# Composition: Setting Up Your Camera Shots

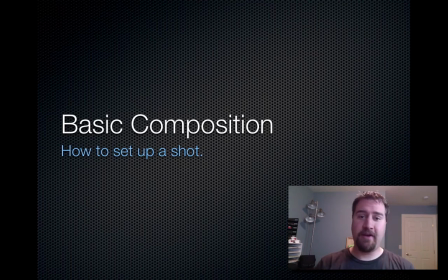Well, hi there students, it's Mr. Verzat. Today in this video, I'm going to teach you guys basic video composition,
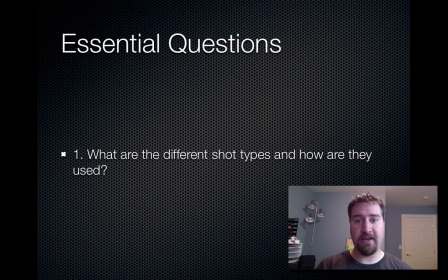mainly how to set up a shot. Your essential questions for this screencast are, what are the different shot types and how are they used?
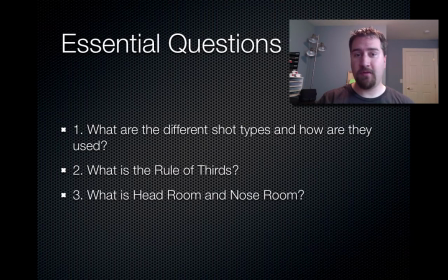What is the rule of thirds? What is headroom and nose room? And finally, what's the 180-degree rule?
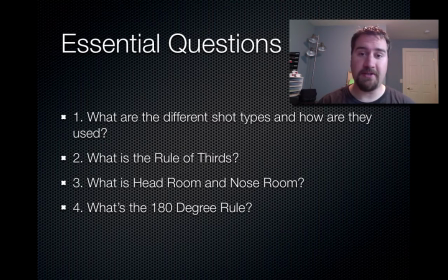If you use all of these techniques in your video composition, your piece will be professional, it'll be tight, and it'll be interesting. Because each of these techniques are pretty chunky, you might want to go back and review this throughout the class year. What are the different shot types and how are they used? A shot type is basically how you frame your image.
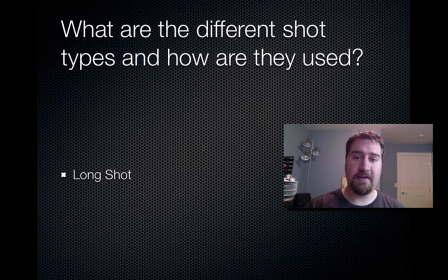Do you frame up close or far away? And we can break those into three different major types: the long shot, the medium shot, and the close-up. Now there are also different shot types in between each of these, each with their own purpose and why they would be used at certain times over others.
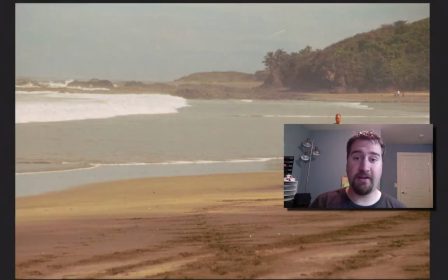But let's break down the long shot. The long shot sets the scene.
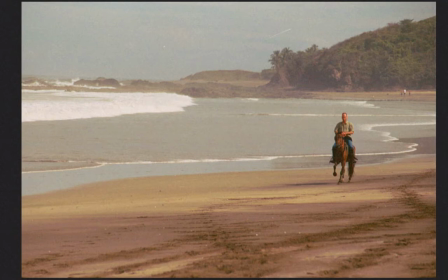It shows the environment and shows where your character or where your main focus or your talent is going to be. You can see in this image of the beach, we have a guy riding the horse. The guy on the horse is your character or your talent, and we're using the shot to establish where he is and what he's doing.
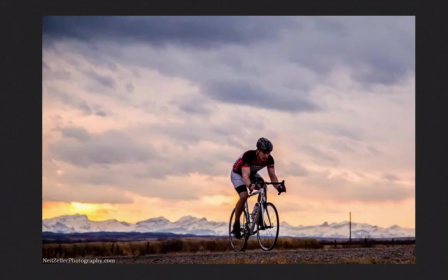Here's another example. And another. And another.
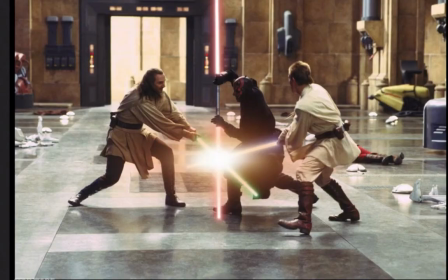And another.
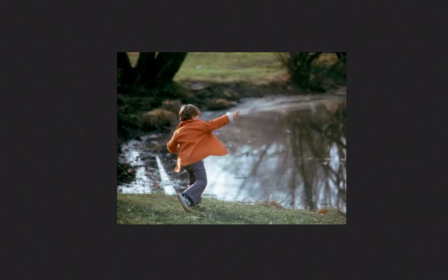Now you can see the wide shot doesn't necessarily have to be with your character really teeny tiny in the frame. All it's doing is establishing the location and what the character is doing. So as long as we see the talent head to toe and the environment they're in, you've accomplished that.
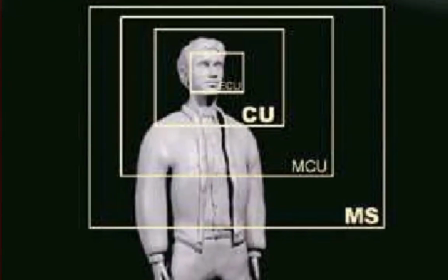Now the medium shot, its purpose is to establish the character, what the character is doing.
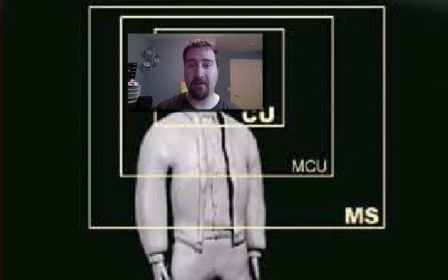It's to establish action. Typically it happens from the knees or the waist up.
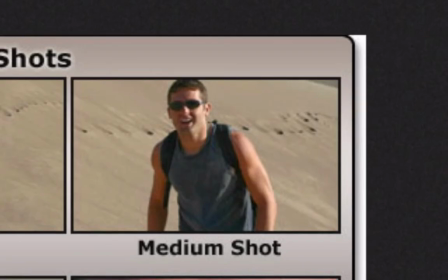Medium shots also show expression and emotion, but the action takes precedence.
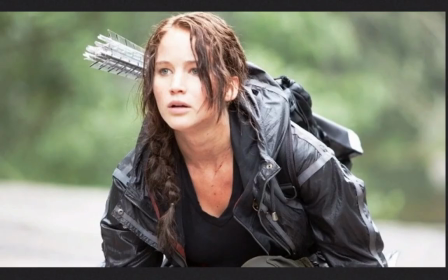Here's an example of a medium shot. We see basically from the waist up, the character is expressing emotion and crouching in combat.
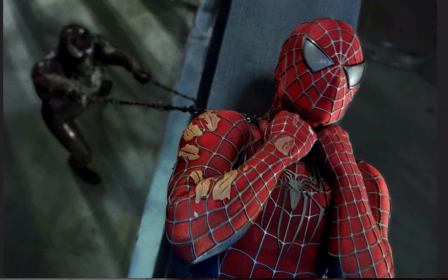Here's another medium shot from Spider-Man 3. Spider-Man's getting strangled by Venom. We need to see that he's battle damaged, that his uniform's cut up, that he's wounded.
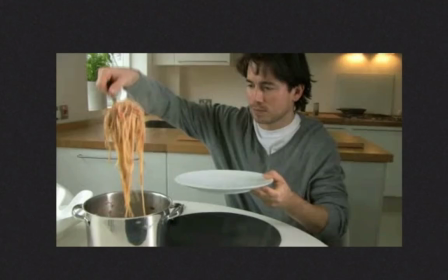Here's another example. And another. And another.
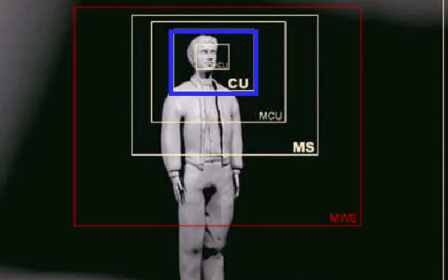The third shot type is called the close-up. The close-up frames from the shoulders up to the head, and it's used to convey emotion and expression.
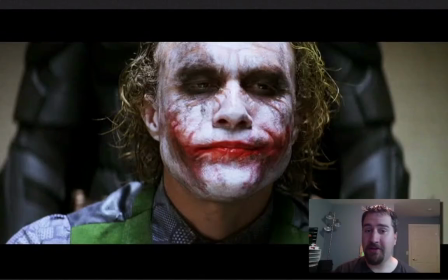Here's an example of the close-up from Batman. Here, the action and what's happening isn't as important as the character's expression and emotions. So ultimately, the character and what they're thinking and what they're expressing is most important.
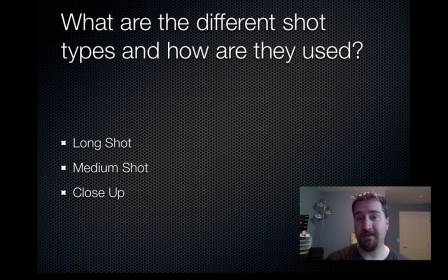Now there are different ranges of shots in between these. We have what's called the extreme long shot.
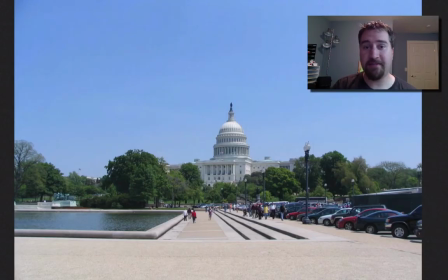The extreme long shot oftentimes doesn't even feature your character or the talent at all. It's often simply to tell a story through the environment, to establish a setting and a scene.
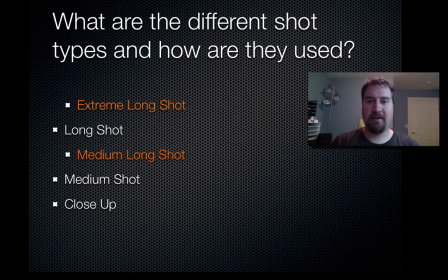Next we have the medium long shot. This accomplishes what both types of shots are shooting for. The long shot wants to establish a setting. The medium shot wants to establish action. And so it combines the two. In between the medium and the close-up, we have the medium close-up. This is used to both show action and emotion.
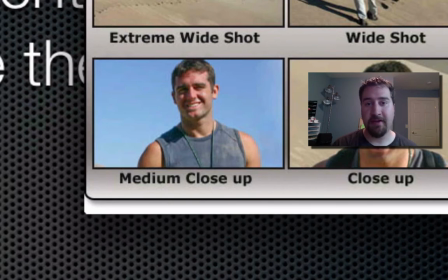Medium close-up usually frames from the elbows or the shoulders up, similar to a close-up, except it shows action, it shows what's going on in the frame.
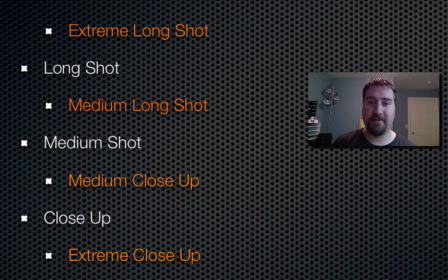And then finally we have what's called the extreme close-up. The extreme close-up, it's not so much to communicate emotion, but action in and of itself, to show minute details.
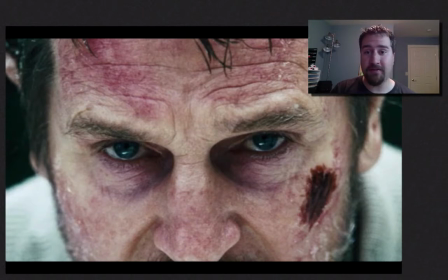It shows expression, but it's also used to show action, what you're doing in the scene.
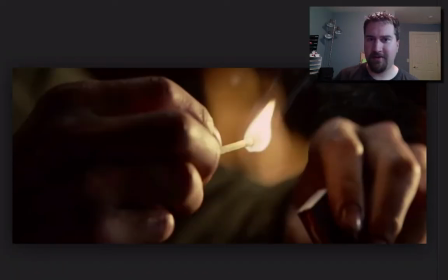It's a great way to show emphasis in your scene. If your character's in a dark room in a dangerous environment, has only one match left, then you probably want to zoom in on an extreme close-up to just emphasize how important that match stroke is.
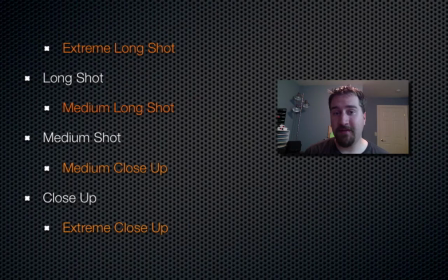And those are your shot types. When we critique each other's videos, use this language so that we know what shot was used and why.
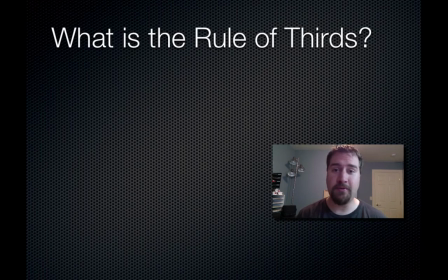Okay, let's go to your next compositional tool, the rule of thirds. What is it?
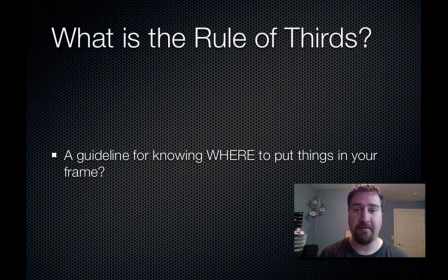The rule of thirds is basically a guideline for knowing where to put things in your frame.
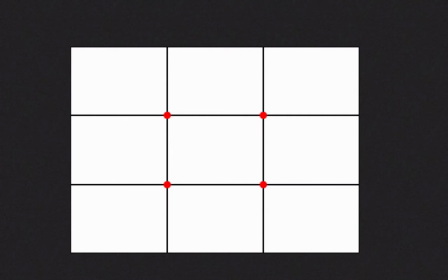The rule of thirds is where you divide your frame into thirds, 3 high, 3 across, and it creates a tic-tac-toe grid across your frame. Most digital cameras actually have a function where you can turn on this grid as you film.
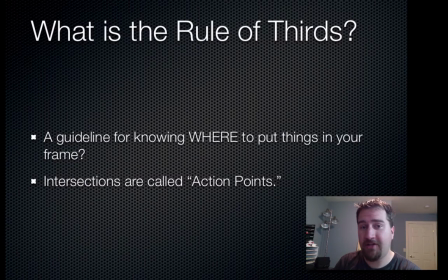Intersections on this grid are called action points, and action points are where your eyes are naturally drawn in a frame. Studies show that the brain gravitates towards those areas. So the goal is to put what's the most important thing in your frame on one of those action points.
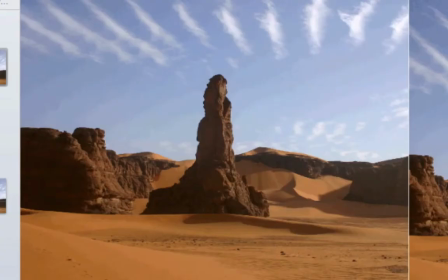That's where the mind registers, oh, this is interesting. Beginners think that it's important to put what's important in the frame in the dead center.
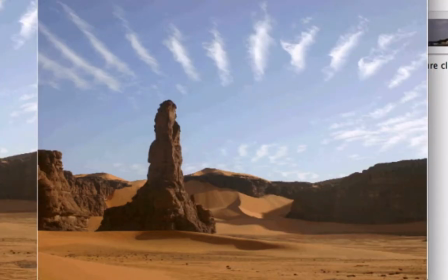But now that you know that the eye is drawn to different parts of that grid on a frame, it makes a piece interesting if you line it up on that grid.
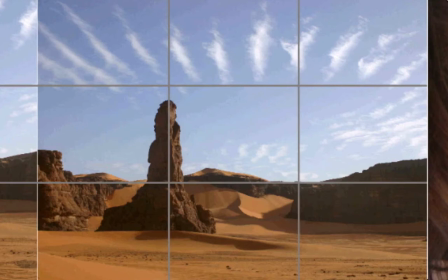Here's an example of what this image looks like on the rule of thirds. Here is the ridge.
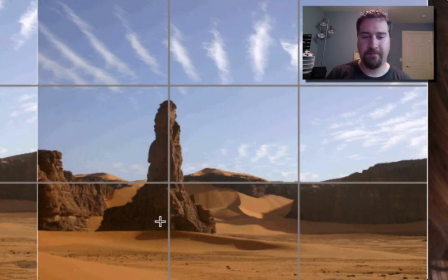We line the ridge up on one of the flat lines. The object that is important is on an action point.
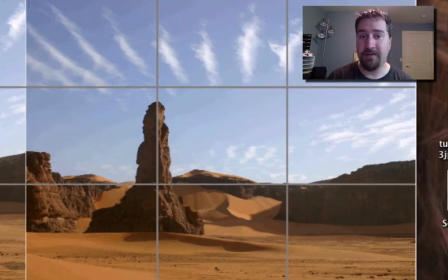Also, it lines up on a vertical line as well. You achieve this by either framing your image in the frame before you even hit the record button, zooming in order to get a good frame, or cropping your image in post-production. I recommend framing it during production as you're filming. And that saves you work in the end.
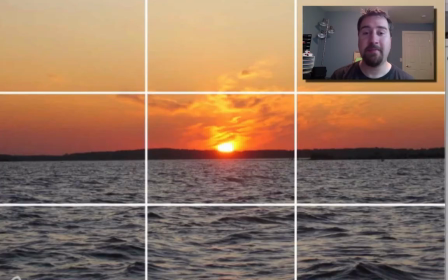Here's an example of an image that doesn't use the action points, but uses the lines on the grid just to help make it more interesting.
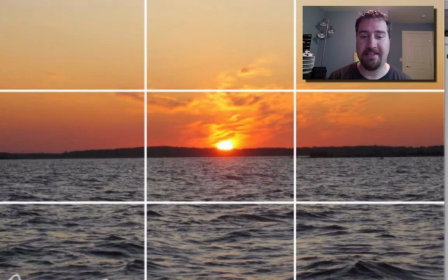You can see that the horizon is in the dead center of the image right here for the sunset.
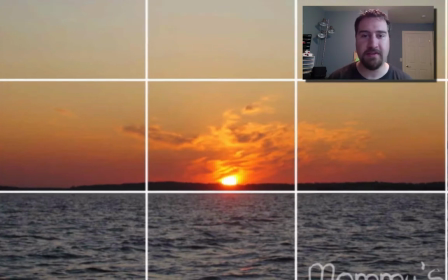But if it were framed to be closer to one of the horizontal lines, then it would be more interesting to the human eye.
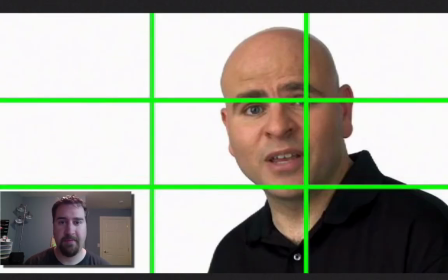Here's an example of how you'd want to line up a close-up of your subject. People naturally stand upright, so you'd want them to line up on one of the vertical up and down lines. And since our mind, we're drawn to the eyes of our subject, the person we're looking at, you would want their eyes to line up on one of the action points.
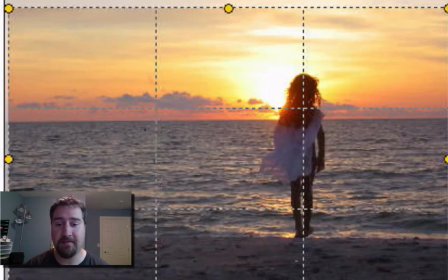The figure in front of the sunset is the focal point. It's the main idea of the piece. So this figure lines up on one of the vertical lines because it's upright, and also the sunset and the silhouette lines up on one of the action points.
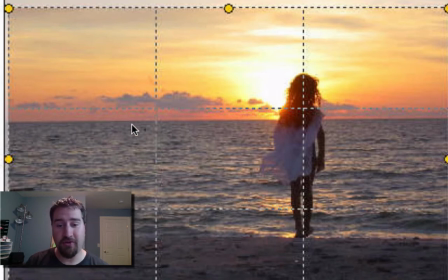Now by zooming in or zooming out, you can also control how close your horizons come to the horizontal lines as well.
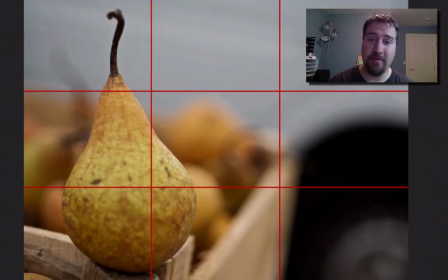So any visual media where you're trying to capture an image, this technique applies. Now is it difficult?
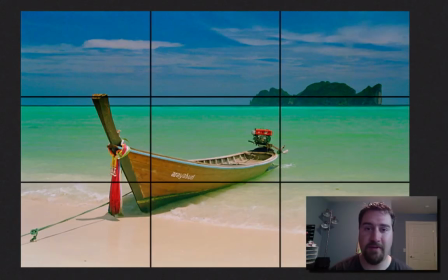Nah, not really. The goal is to frame your image in such a way that it lines up on these action points. For example, the boat is the main idea, but also it's this island in the background. So they just lined up the different elements in the frame to be on these different action points. And in this case, it's okay to have more than one.
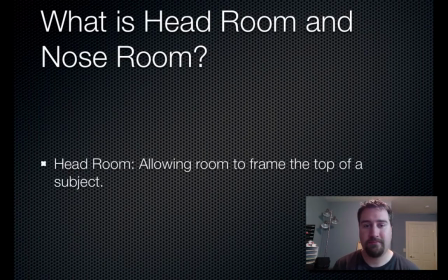Let's move on to the next one. What is headroom and nose room? Headroom simply means allowing room to frame the top of your subject. So for example, no headroom in what you're seeing now would look like this.
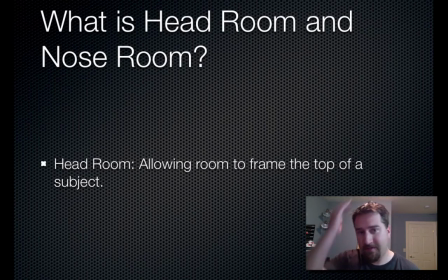What we want is to see the entirety of our subject. We want to see the top of their head, and sometimes you might want to leave just a tiny gap in there.
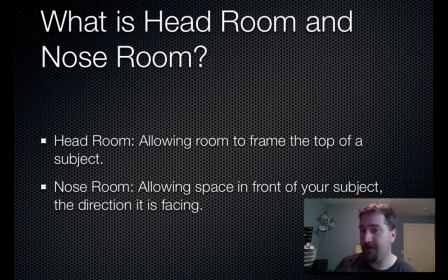Nose room means allowing there to be space between your subject and the direction that your subject is facing.
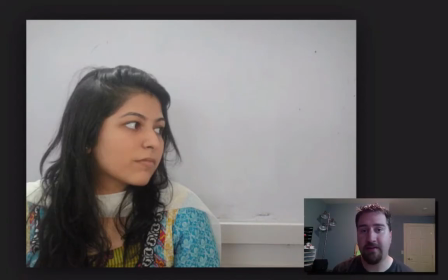In this shot, the subject's looking to our right, and there's a large gap of space between the subject and the outside of the frame.
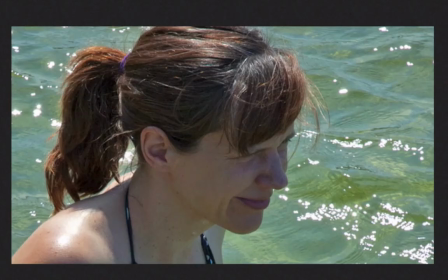This would be a proper use of nose room. And this can be from a variety of angles. The point is at least have enough room between the edge of your subject and where they're looking so that it gives balance to the image.
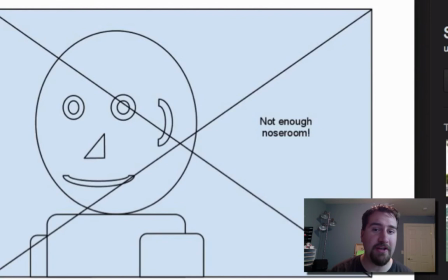A big no-no is to have your subject facing one direction and all of the empty space behind them on the opposite side.
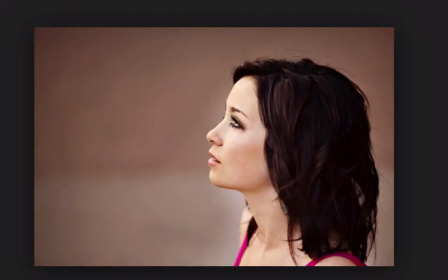No, you want your empty space to line up the direction that your subject is facing. Now these are just examples of people, but you can also have them doing something as well.
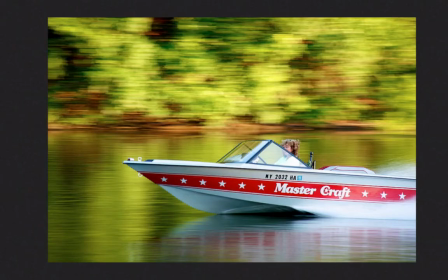This also applies to objects as well as people.
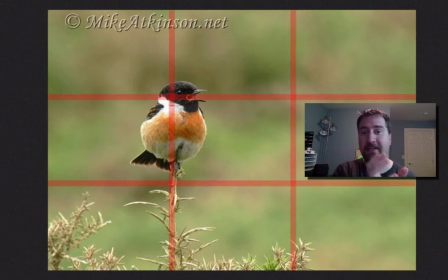If you're using the rule of thirds, your subject will be offset slightly to either the left or the right sides, and you'll naturally have nose room.
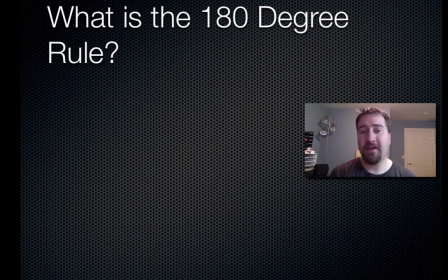All right, the final one, what is the 180-degree rule?
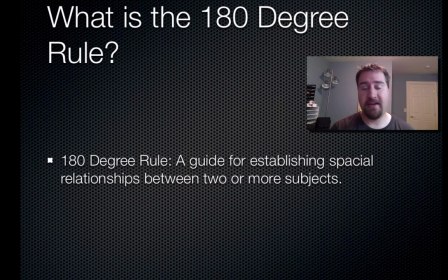The 180-degree rule is a guide for establishing spatial relationships between your subjects. It helps you know where to put your camera whenever there's action involved. Now, when there's action on screen, the cameras need to have a rule showing where they're going to be, or else your viewers are going to be confused. This uses what's called an axis.
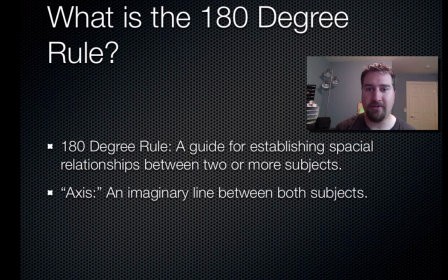If you were to have two subjects, say playing volleyball or shaking each other's hands, there'd be an imaginary line between the two of them.
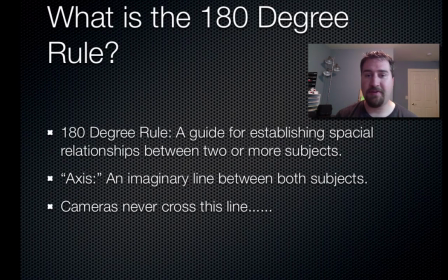Now, the cameras never cross this line.